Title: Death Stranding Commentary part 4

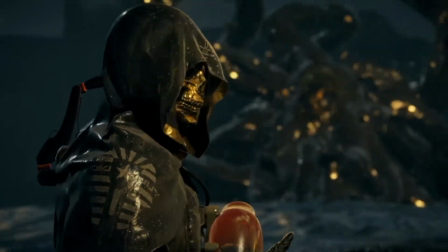yeah this uh this cutscene is going to end with the camera on sam's back and just know that like one frame after where i cut
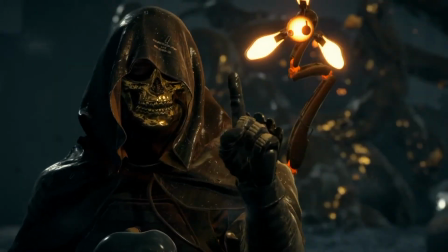you would have had a hud at the top of the screen saying defeat the boss and you're like yeah thanks kojima like thanks yeah i know i know
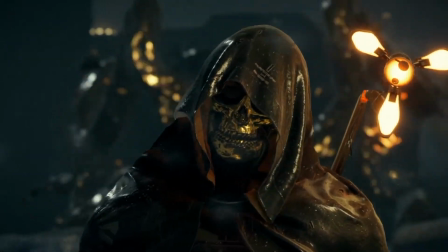to defeat the boss i didn't need you to tell me to defeat the boss and then after you kill the boss there's another hud display at the top of the screen that tells you
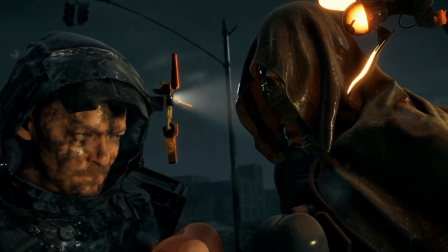you defeated the boss with check mark so basically what happened here was that I had to flip the camera
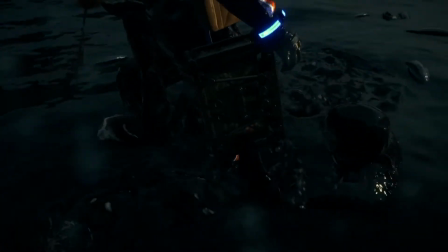and look at his face and stand perfectly still but by the time the HUD faded off the monster was right on top
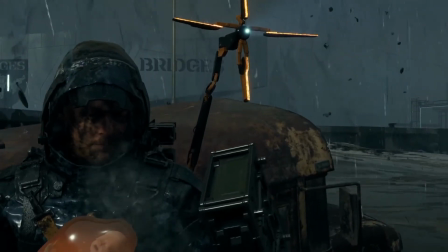of me and I only got like a one second shot of his face right here before the monster was basically slapping me in the face and
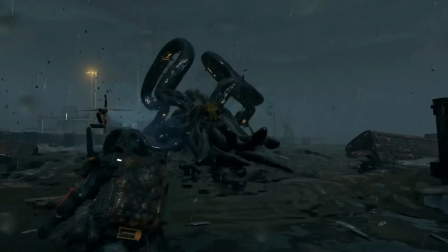then you know I had to string multiple as I had to fight this boss once again for two hours
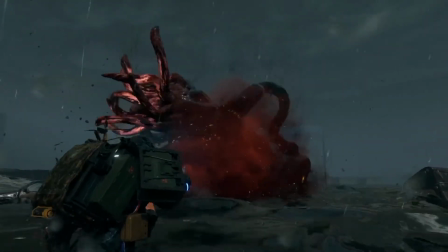to be able to string these shots together and yeah
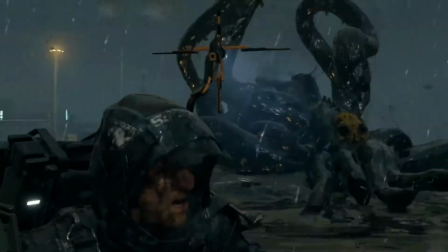I cheated with that that like black goo being thrown up into the camera I used that black goo to like string tons of different
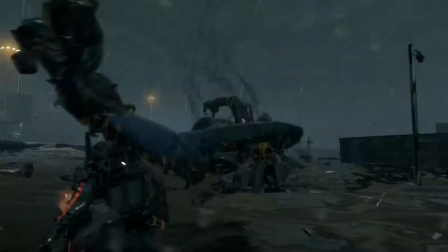shots together and try to just bury it in the goo
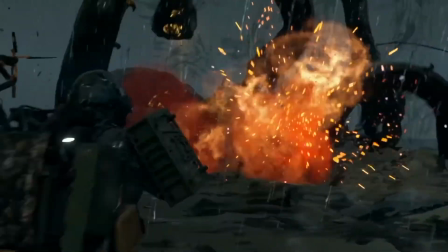yeah I was so shocked when I filmed this for two hours and then it was like editing editing editing trying to get usable footage and then I
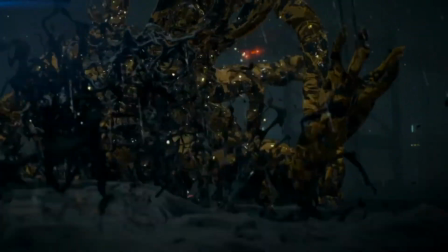was like oh my god this fight is like a minute long and because I had already filmed it for over two hours and multiple attempts I
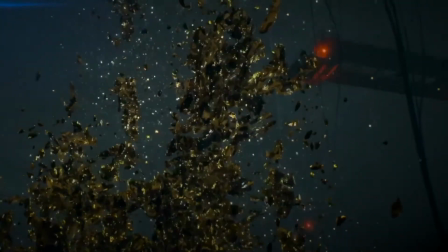kind of knew that like well this is as good as it's gonna be so if you look at the top left of the screen
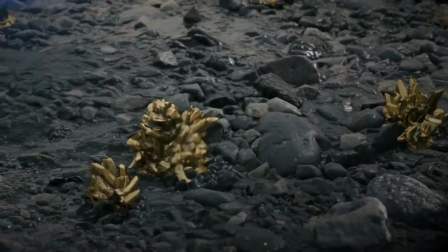you'll see a little hint of blue that's a heads-up display but I basically cropped it out
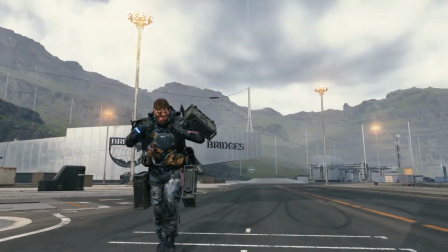yeah and there I uncropped it so I literally had to crop the image to get the HUD and the top of the screen that was like you defeated the boss
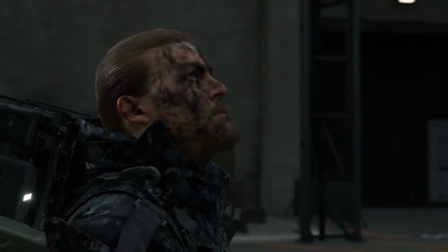like I had to crop it to get rid of that but I think that's the last time I used the crop the cropping
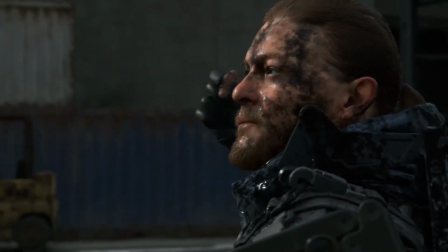method in this series because the future boss fights kind of I don't know I was able to finagle it so I didn't have to do that anymore
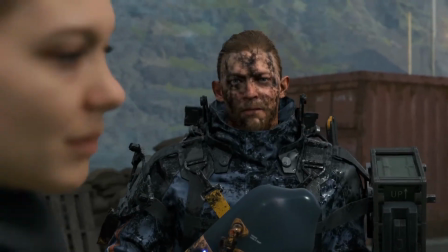but yeah this is the reintroduction of fragile where
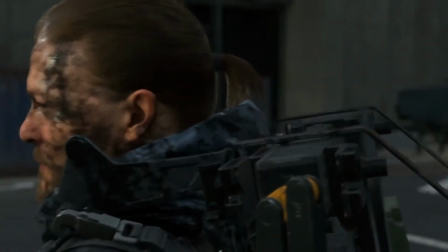we actually start to get to know her she's a pretty charming character actually really like her and
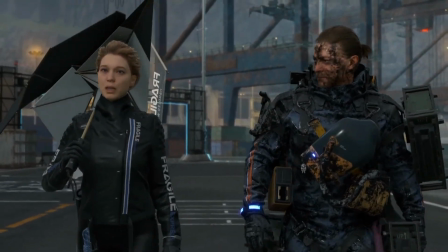I really like her relationship with Sam as the story progresses um
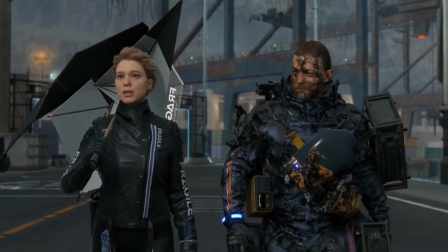because she's a pretty tragic character um
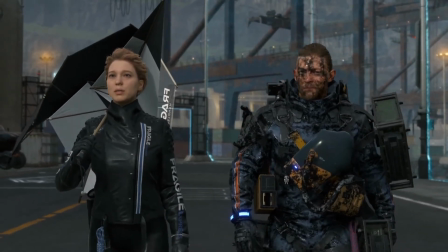because she basically has like a young person face with an old person body which might be
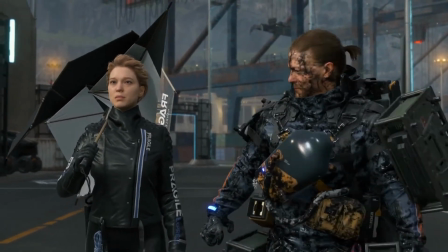a metaphor uh from kojima like about aging you know where it's like you just get older but you
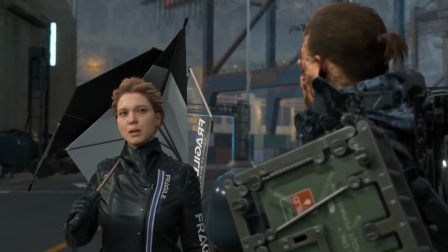still feel young on the inside whereas you know she basically looks young on her face but then she looks wrinkly and old everywhere else.
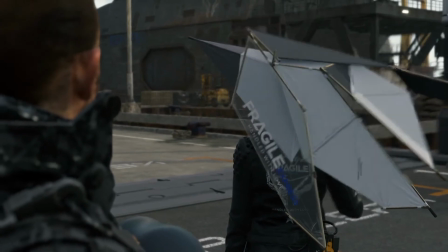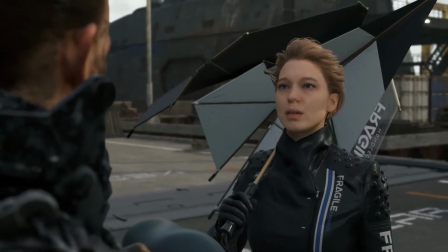And so yeah, Sam is questioning why does she know that evil terrorist guy, and she's like, oh, we used to work together, and then he's like, what?
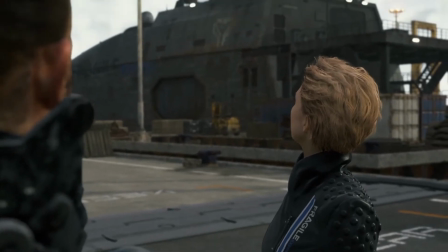And so she's just like, he used to not be that way. Anyway, we get to know her better through the next couple episodes.